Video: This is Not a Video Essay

But I also think that a lot of the qualities of his that produced such visionary and uncompromising and sometimes therefore kind of unsatisfying work actually was that he was easily bored and he wanted to have the crack with art my like very strict but completely vague definition of what art is is it's something that you make because you have some need to that desire to show somebody something only you can see i think that's really interesting because yeah like you say it doesn't have to um you don't have to succeed you can you can sort of end up with a kind of feeling of like yeah it's out of me it's fine you know and it still was an artistic process right yeah diggy one day you're gonna grow up to be a big diggy dog i don't know what orson welles himself would make of this but there's no real reliable account of the inner workings of the mind
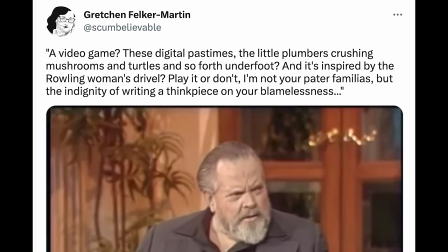15:37 of orson welles with the persona stripped away. There's only this meme-ifiable idea of the Orson Welles that Orson Welles played. That I think he would like because as much as he was a gifted filmmaker I think he knew well that some things cannot be captured by art or by explanation. They can only be hinted at. Of course he's dead now. Everybody dies.
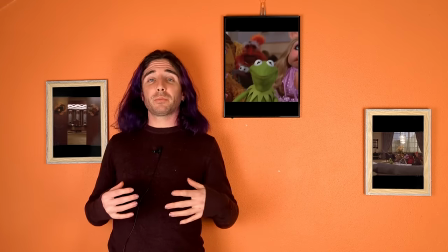16:08 Bim. So the third act of the Muppet movie sees them finally get to the big studio and into the office and face this last all-or-nothing test.
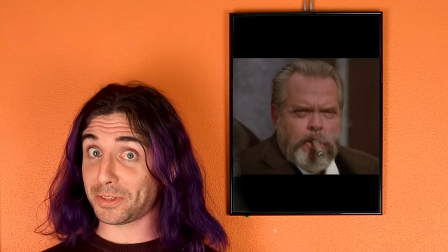16:17 They meet this guy, Lou Lorde, played by Orson Welles, and the exchange goes like this.
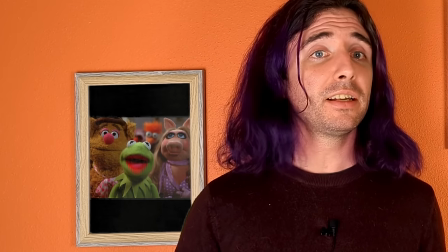16:23 My name is Kermit the Frog and we've read your ad and, well, we've come to be rich and famous. And here's the part where they pull the rug out from under you. Welles says, Miss Tracy!
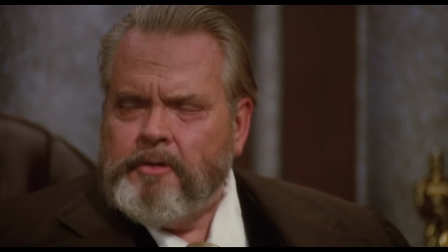16:35 Prepare the standard rich and famous contract for Kermit the Frog and company.
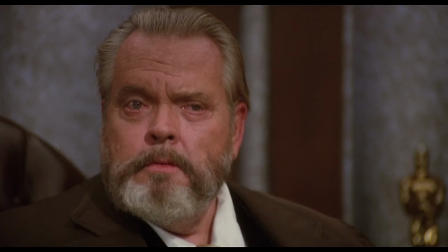16:41 The tension is there, in those eyebrows, in that swagger and the signalling with that cigar.
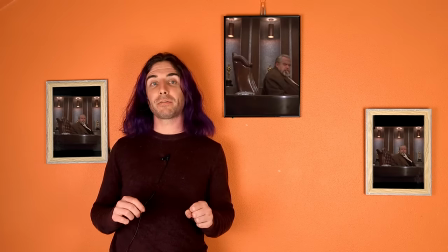16:47 You can't predict this reaction. Wells is having a laugh at your expense, just by being so imposing.
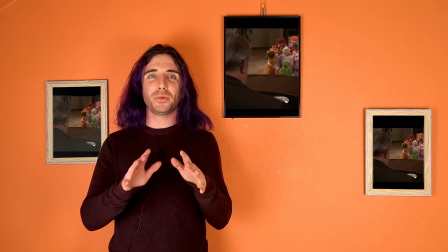16:54 Another magic trick I guess. And look what they're using that trick to do. Subverting your expectations by giving you what you want.
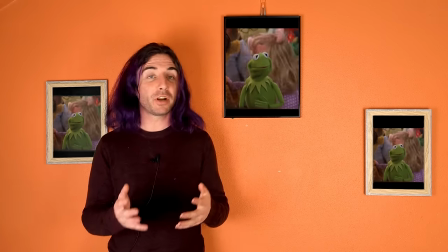17:02 The Muppet's dream comes true. Not that being famous or being rich are good things, but a character you love, having their wish come true, is good.
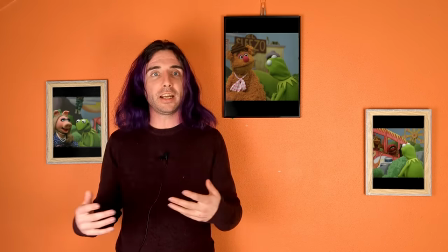17:11 And misdirection that aims to show you, oh, actually, sometimes everything's just gorgeous, I think that's pretty good too.
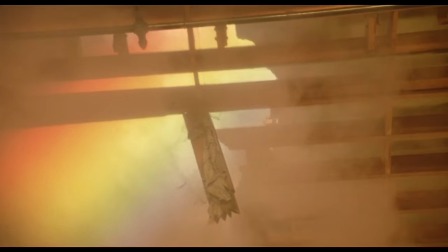17:18 The film ends with a fucking unironic rainbow shining down on more furry friends than you've ever seen in your life,
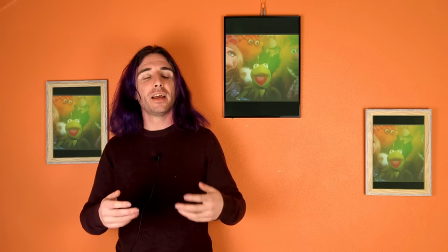17:24 singing about lovers and dreamers and you and me. I've sat with two friends who were both on LSD watching this movie,
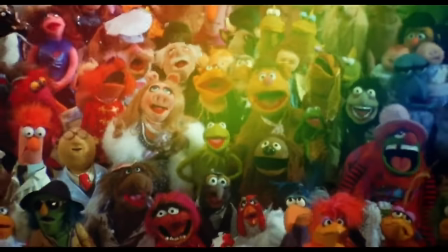17:31 when that ending happened they just cried and cried and laughed and could not express how fucking beautiful it was.
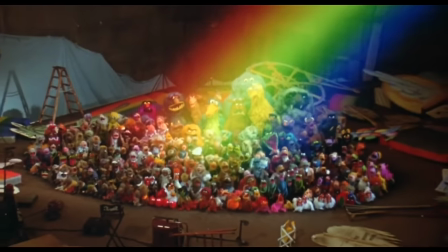17:39 Just breathlessly pointing at the screen with cheers running down their faces. And this film is 44 years old and we are still hungry for Muppet stuff.
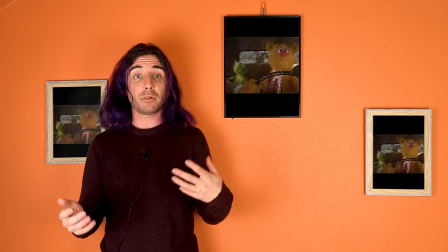17:49 That's love. The Muppet movie is a series of self-contained moments that function and are loosely strung together.
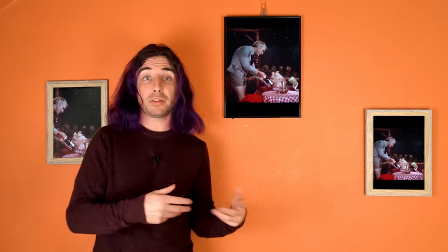17:57 Sort of a series of skits in a way, an evolution of The Muppet show in the same way that Monty Python's Holy Grail and Life of Brian were an evolution of the Flying Circus. In all of the above there is a loose story with a few therefores and howevers,
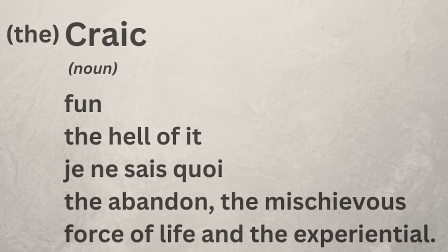18:09 but the overall plot takes second place to having the crack in any given self-contained scene.
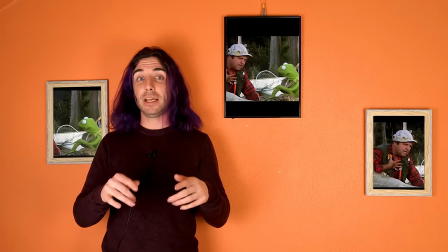18:14 There is also a framing device in the Muppet movie in that they are watching the Muppet movie.
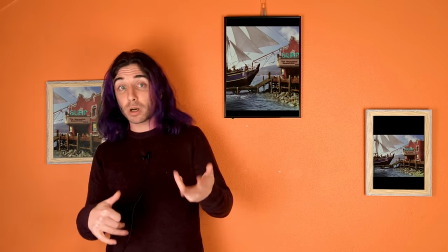18:19 This is similar to the opening of the Simpsons movie and the first Spongebob Squarepants movie and it's something of a mis-stabbing point of a minute. A TV show making the transition to film doesn't actually owe you an explanation. People aren't like what? Why is this so long? Why are the stakes so high? And as time passes the legacy of the film will have as much if not more cultural impact than the tv show and it just becomes weird.